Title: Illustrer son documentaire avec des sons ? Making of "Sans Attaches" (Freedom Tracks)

Salut ! Alors j'ai une petite question. Comment est-ce qu'on fait quand sur le tournage d'un documentaire, on n'a pas eu de preneur de son ? C'est-à-dire que sur notre montage final, on a musique, interview et voix-off. Mais quand il s'agit du reste, on n'a rien ou très peu. Donc comment est-ce qu'on s'y prend pour combler ce manque sonore, en gros ?
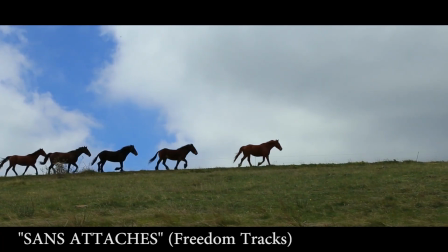0:19 Donc on va prendre l'exemple sur ce documentaire qui parle de chevaux.
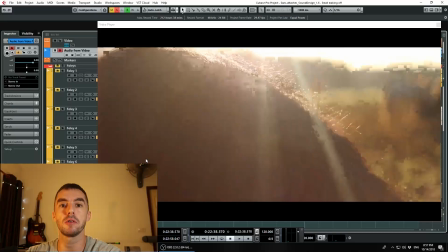0:22 Et sur une grande partie du montage, il n'y avait que très peu de sons d'animaux. donc pour commencer on a une séquence sans les sons de chevaux tels que la réalisatrice me l'a envoyé on la joue
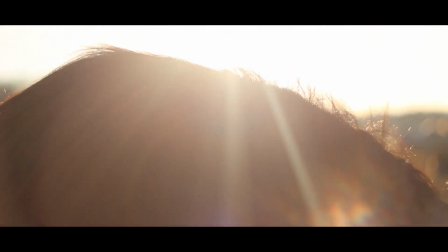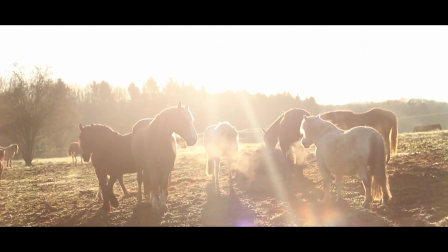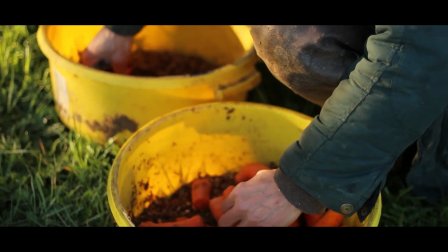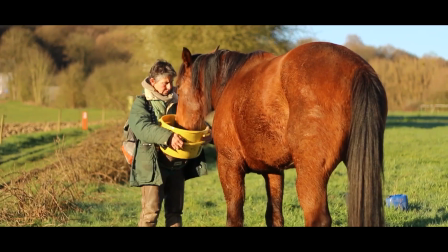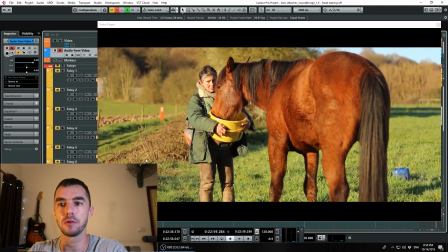0:53 les chevaux entre eux et dans leur milieu donc voilà on peut noter que dans la version que on vient de voir on a déjà des sons d'oiseaux de nature mais qui ont été en fait rajoutés par mon ami mixer donc ils n'y étaient pas au début moi je me suis servi
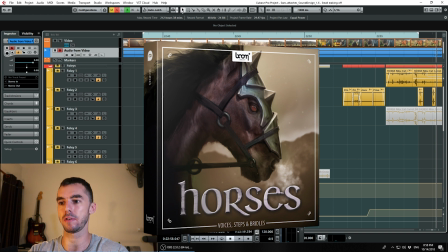1:08 de la banque de son horses de boom et on va écouter la version avec les sons que j'ai rajouté donc
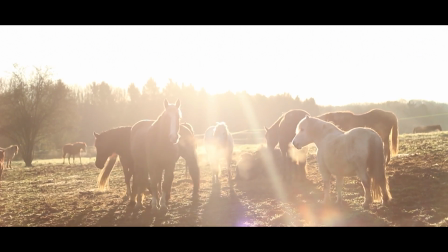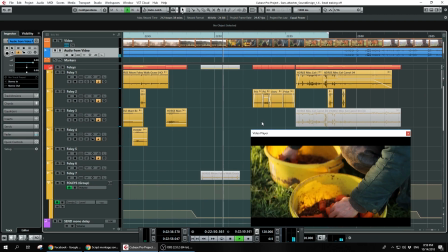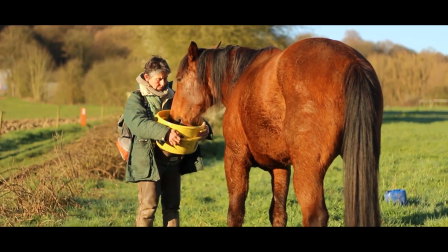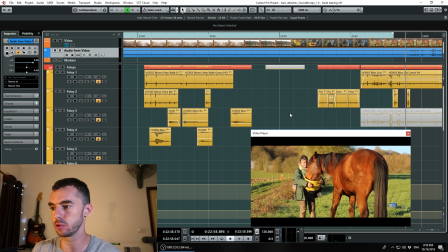1:35 en fait à ce moment précis du documentaire c'était vraiment crucial de se rapprocher des chevaux même scénaristiquement en fait il fallait qu'on soit plus proche d'eux qu'on soit plus en proximité donc là on a déjà la musique qui fait un super taf je trouve mais on pouvait faire autre
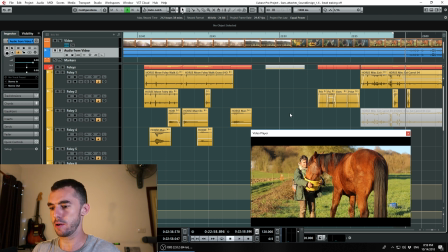1:51 chose on pouvait rajouter encore plus d'emphase sur ça avec les sons et donc c'était l'occasion et il fallait qu'on fasse quoi donc notre première mission en fait c'est de synchroniser les sons animages donc ça c'est les sons de boom librairie là ici on a les sons des
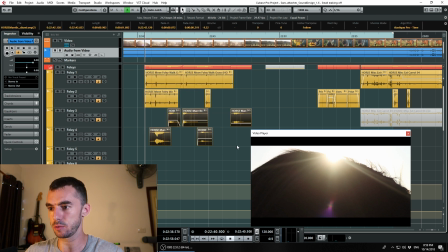2:08 sabots et là ici on a les sons de respiration
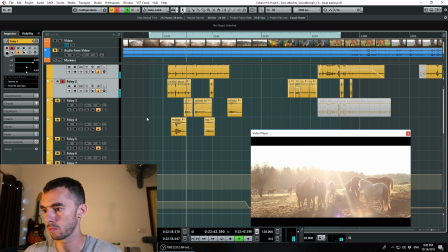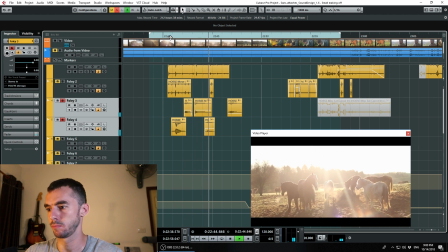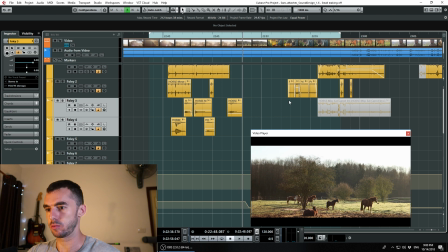2:25 le problème qu'on rencontre quand on utilise des sons de banque donc en l'occurrence les sons de boom ici c'est qu'on a des sons beaucoup trop
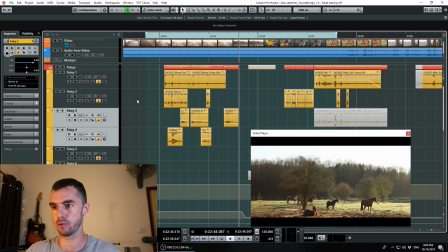2:31 définis si on les cale sans faire de traitement en plus on va rencontrer des problèmes Par exemple,
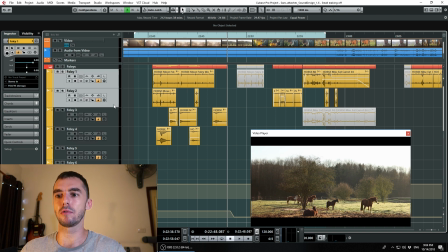2:39 on écoute nos sons de sabots.
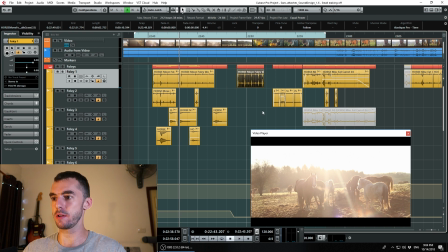2:47 Si on écoute le son de chez Boom tel qu'il l'est initialement, le son ça donne ça.
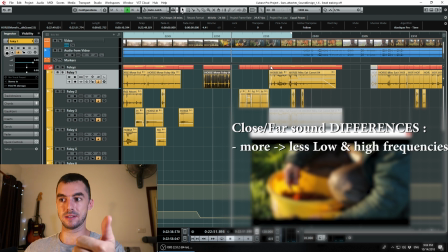2:56 Donc là, le son il est différent pour trois raisons. La première, c'est qu'il est beaucoup plus riche en basse et en aiguë, il est beaucoup plus défini.
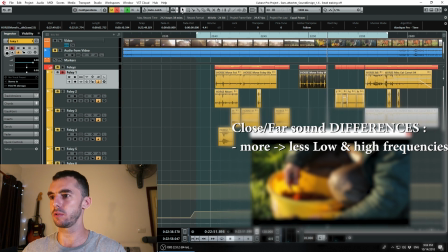3:04 On réécoute encore ma version.
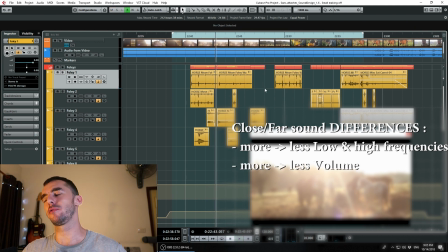3:10 Il y a un peu moins de volume aussi, donc il y a quatre raisons. un petit peu moins de volume, on va dire que j'ai baissé un peu le volume en enlevant les basses et les aigus
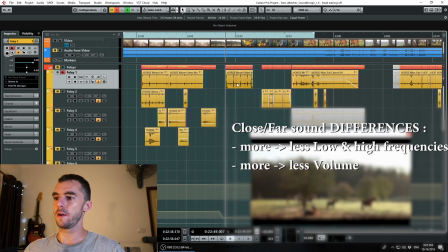3:18 le son de chez Boom tel qu'il est brut il est stéréo aussi et c'est pas possible quand on écoute un son quand on est un peu loin de la source d'avoir un son direct stéréo ça existe pas,
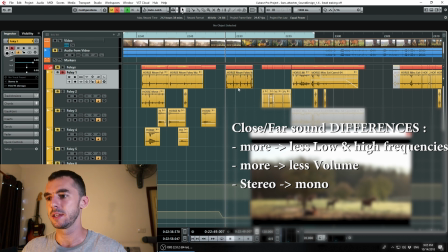3:32 donc il faut le ramener en mono et la troisième, quatrième raison c'est que j'ai rajouté moi un peu de délai, là ici on a vraiment un son sec
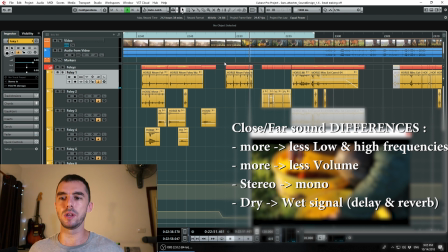3:44 écouter ce son là c'est vraiment comme si on écoutait le son à 5 cm du sabot qui touche le sol
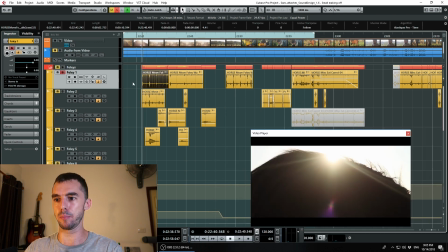3:51 voilà donc si on met les mains dans le cambouis un peu, je regarde les effets que j'ai appliqué à ce son là
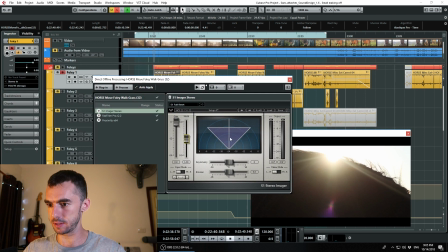3:59 on voit donc que j'avais un son qui était stéréo que j'ai ramené en mono
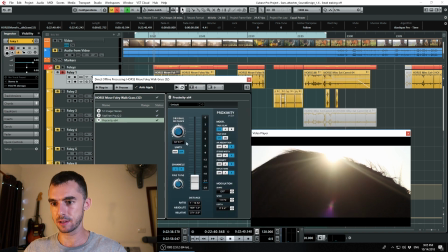4:04 j'ai un equalizer ici qui enlève des basses et j'utilise Proximity qui est un plugin gratuit et qui est super qui me permet d'accentuer encore plus cet effet de perte de basse et d'aigu en fonction de la distance où on se trouve.
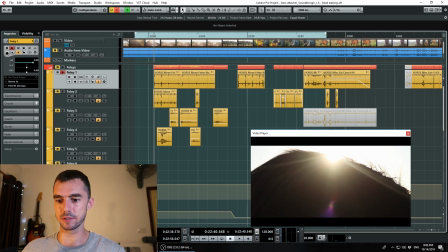4:19 Donc ça nous donne ça.
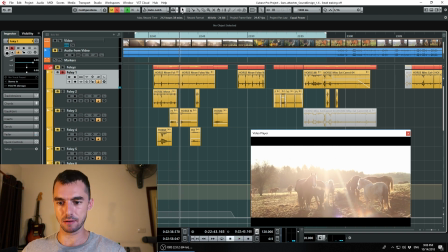4:23 Voilà. Et moi j'aime bien rajouter un délai.
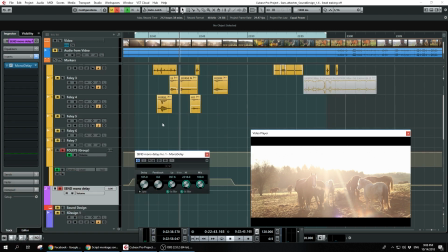4:27 Donc c'est un court écho qui renforce encore cet effet de distance.
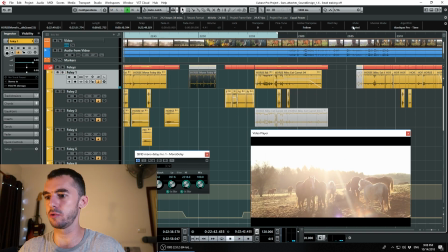4:38 On écoute le reste.
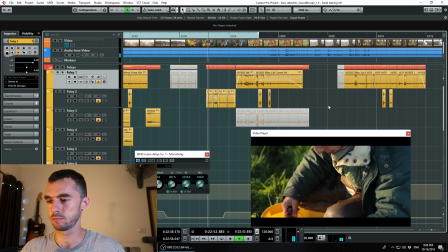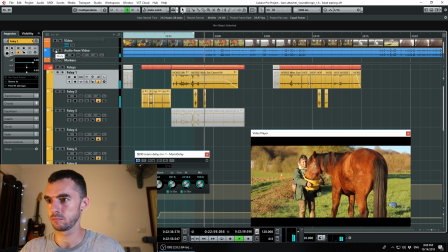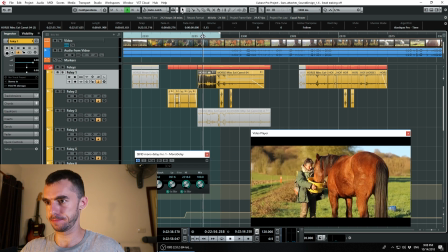4:52 Ici, qu'est-ce qu'on a ? On a le cheval qui mange ses carottes dans son seau. Et pareil, j'ai dû vraiment détériorer le son pour que ça puisse être plausible.
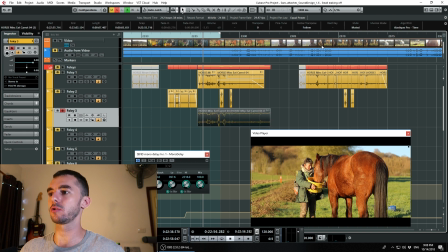5:05 Parce que si on écoute le son brut tel que l'ont enregistré les gens de chez Boom Libraries,
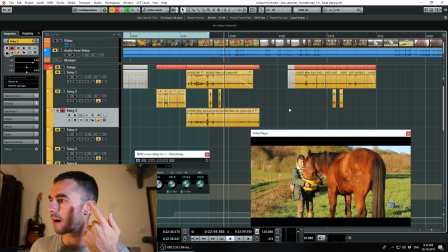5:17 si on ferme les yeux, on est en train d'écouter le cheval qui mange à 50 cm du cheval. Il faut qu'on intègre ce son et qu'on le rende plausible. Donc on rajoute tout un tas d'effets.
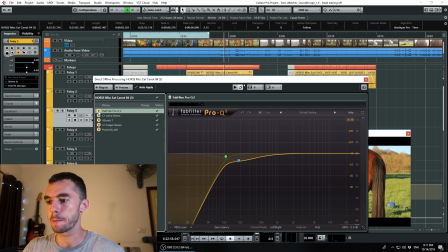5:31 Donc je mets un équaliseur pour enlever les basses. J'ai rajouté un compresseur léger.
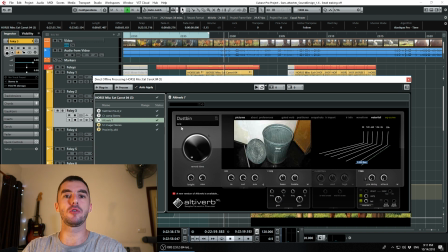5:37 On rajoute une reverb qui est très importante, qui n'est autre que la reverb du saut dans lequel le cheval mange. C'est-à-dire que c'est le même principe que si on prend un vase et qu'on parle dedans, on aura cet effet très caractéristique du son qui change et qui n'est autre qu'une reverb avec un temps très court
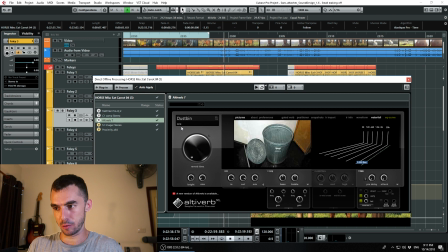5:56 et qui a ce son spécial donc en l'occurrence pour moi c'est une poubelle en métal mais ça marche et donc si on écoute le son et j'ai rajouté encore deux effets donc si on écoute le son seulement avec trois effets on aura ce résultat là
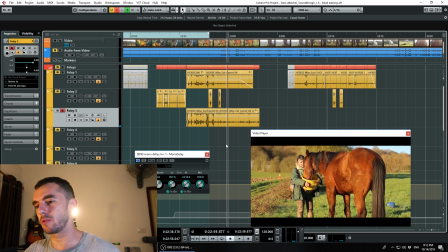6:14 si vous écoutez au casque ou avec des enceintes un petit peu précises on se rend compte qu'il y a un problème en fait on a un son qui est qui a un timbre juste qui sonne juste on va dire,
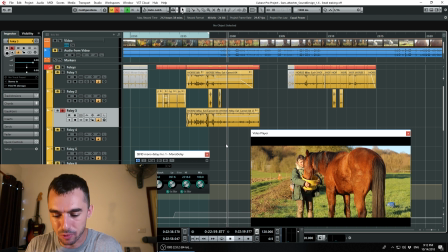6:28 sauf qu'en fait il est stéréo et c'est un petit peu comme si on écoutait la tête dans le saut avec le cheval aussi pour ça,
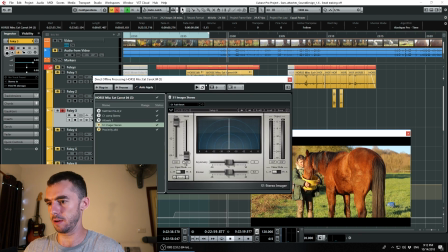6:36 je ramène l'effet qui est stéréo forcément avec la reverb,
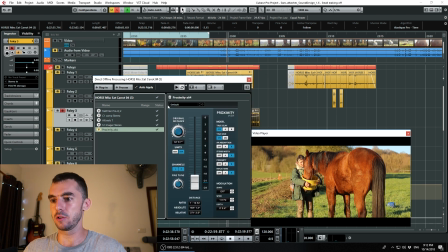6:40 je le ramène en mono comme ça, et je rajoute proximité encore une fois pour accentuer le timbre, pour accentuer l'effet de distance, donc moins de grave, moins d'aigu et on arrive à quelque chose comme ça.
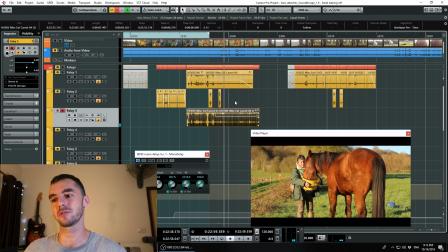6:57 Voilà, il y a une sacrée différence entre ça
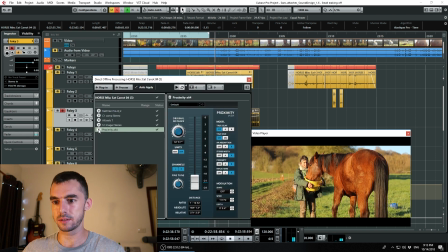7:03 et ça. Voilà, on a l'impression que le son tel qu'il est là, sans les effets, n'est pas bien intégré, en fait. Voilà, et moi, ensuite,
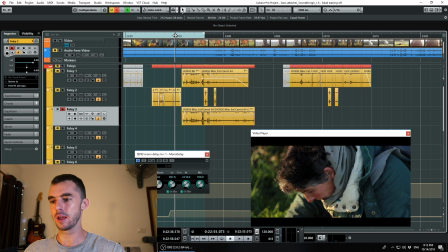7:15 je triche encore une fois, je préfère intégrer le son, je préfère aller encore au-delà, et intégrer encore mieux le son en accentuant encore cet effet de distance, en rajoutant
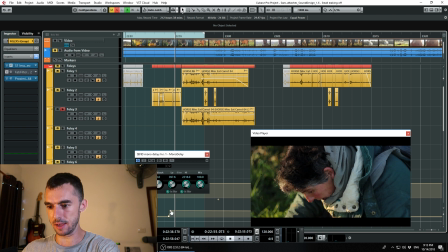7:25 le délai, ici.